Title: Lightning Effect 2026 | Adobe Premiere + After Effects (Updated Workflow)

A few years ago, we made a video on how to create a lightning effect inside Premiere Pro. The problem is, Adobe removed the effect from Premiere. So if you've been following along with that tutorial and wondering why you can't find it anymore, that's why.
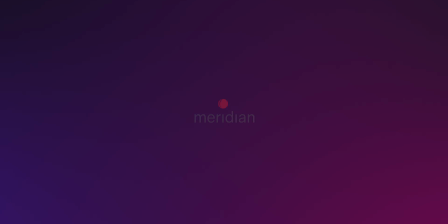[0:15]
The good news is, there's a workaround using After Effects. Let me show you. So start in Premiere with the clip you want to add lightning to.
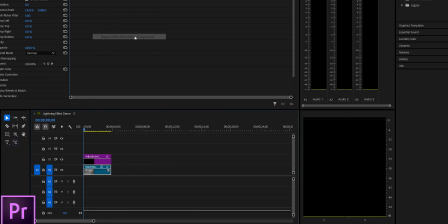[0:23]
Right-click on it and select Replace with After Effects Composition. This is Adobe's dynamic link feature. It opens your clip directly in After Effects while keeping it live in your Premiere timeline.
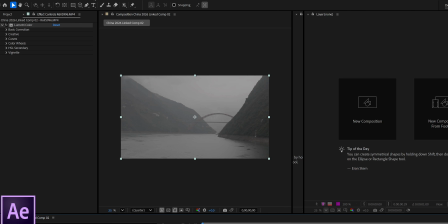[0:34]
Once you're in After Effects, go to Effect, then Generate, and select Advanced Lightning.
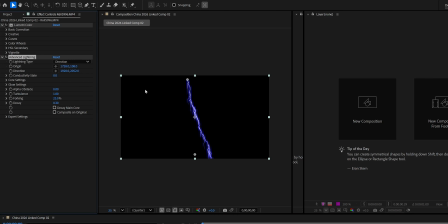[0:40]
But before we apply it to anything, we need to set up our layers correctly, because if you apply this directly to your clip, you'll run into a problem immediately.
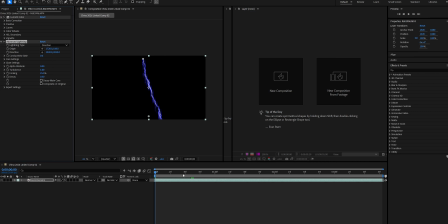[0:48]
The effect runs for the entire duration of your clip. There's no on-off toggle that we can keyframe in the effect controls, so we can't just switch it off between strikes.
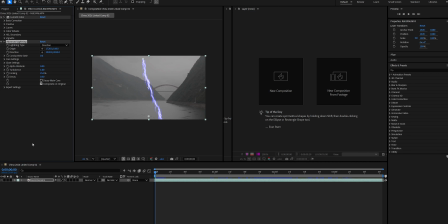[0:59]
A realistic lightning bolt lasts maybe 4 to 10 frames. We need a way to control that. The solution is to put the effect on its own layer. So first, go ahead and remove the effect from your clip. Go to Layer, New Solid, and here's the critical part.
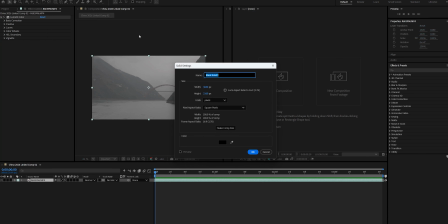[1:16]
Set the color to pure black. RGB should be 000. If it's anything other than pure black, the solid will add that color value to every pixel in your frame and shift the exposure of your entire clip.
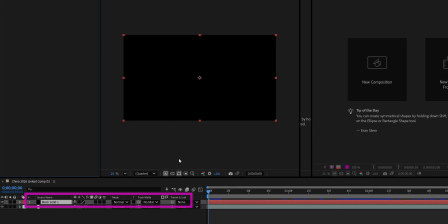[1:28]
Hit OK. In the timeline, find the mode column next to your solid.
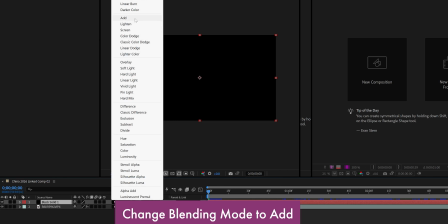[1:33]
Hit F4 if you don't see it, and set it to Add.
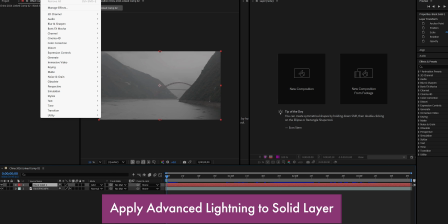[1:36]
The solid's pure black background becomes completely invisible, and only the additive light of the bolt passes through to your footage underneath.
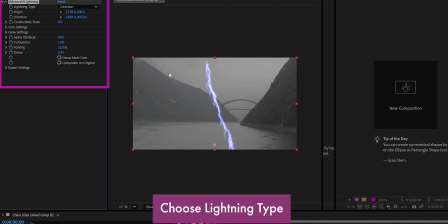[1:45]
Before you start adjusting parameters, take a look at the lightning type dropdown.
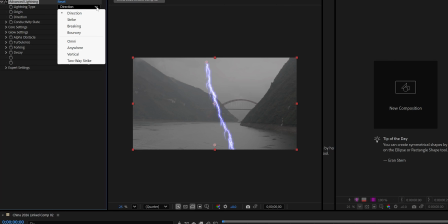[1:49]
There are several options here. Direction is the default. The bolt travels from the origin point toward a direction point, but continues past it.
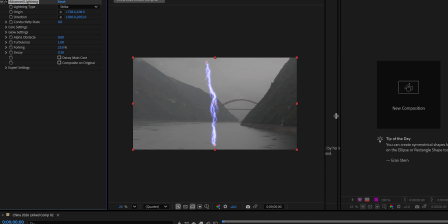[1:57]
It works, but for compositing into real footage, you usually want more control than that.
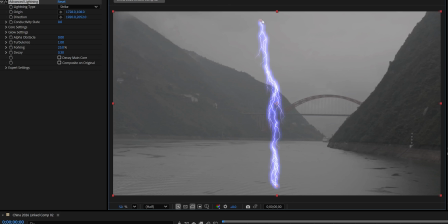[2:03]
Strike is the better choice for most use cases. The bolt terminates exactly at the direction point, giving you a defined start and end. If you want lightning to hit a specific spot in the frame, a tree, a building, the water, this is the one to use.
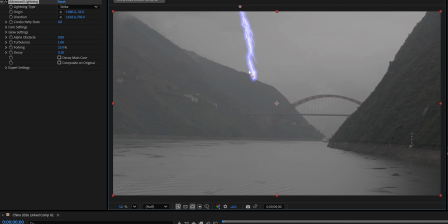[2:19]
To position the bolt, just click and drag the origin and direction points directly in the composition window. Out of the box, the effect comes on pretty heavy. The first thing I do is pull down core radius, core opacity, glow radius, and glow opacity until the bolt feels like it belongs in the shot rather than sitting on top of it.
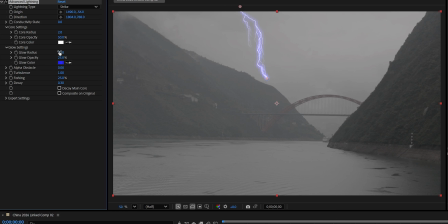[2:37]
I'd leave the core color white because I think that bright center is what makes it read as natural lightning,
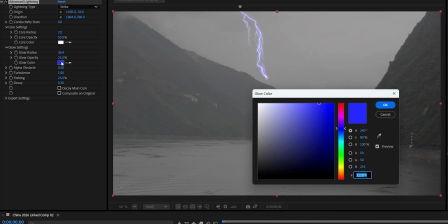[2:42]
but go ahead and adjust the glow color to match the ambient tones you've seen. I think it goes a long way to making it feel like it's actually there.
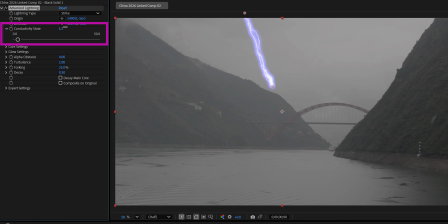[2:50]
A couple of other parameters worth knowing. Conductivity state is how you animate the bolt. Keyframe it across a few frames and the shape shifts and moves between them. Turbulence controls how chaotic the path is, and forking controls how much the bolt branches. Beyond that, it's really more trial and error than understanding every parameter. Adjust until it looks right in your specific shot and move on.
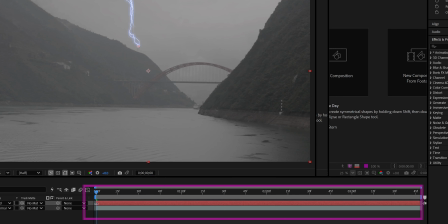[3:15]
Now, for the most important part, controlling how long the strike lasts. Since the effect lives on the solid layer, all you have to do is trim the solid's in and out points in the timeline. Grab either edge and drag. The solid only exists for the frames you give it, so this is your on-off switch.
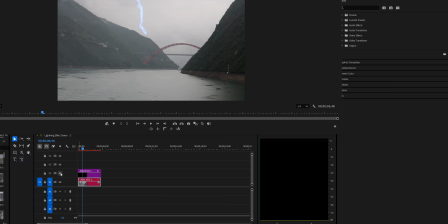[3:31]
Back in Premiere, if you have an adjustment layer sitting above your clip, a color grade or a LUT, it'll apply to the lightning as well. Depending on your grade, that can actually help sell the effect by tying the bolt into the overall look of the shot.
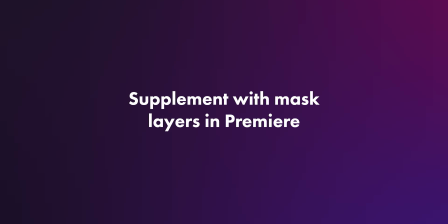[3:45]
The detail that separates a convincing strike from a cheap one is what happens to the image around it.
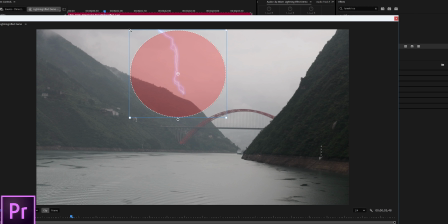[3:50]
Add a lumetri color effect to an adjustment layer and keyframe a brief exposure spike timed to the moment of the strike.
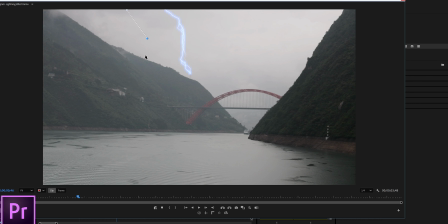[3:57]
Just a flash across the whole frame or two, or you can even mask it out if you want it to be a little bit more targeted. It sells the physics in a way the bolt alone never quite does. And don't underestimate sound design.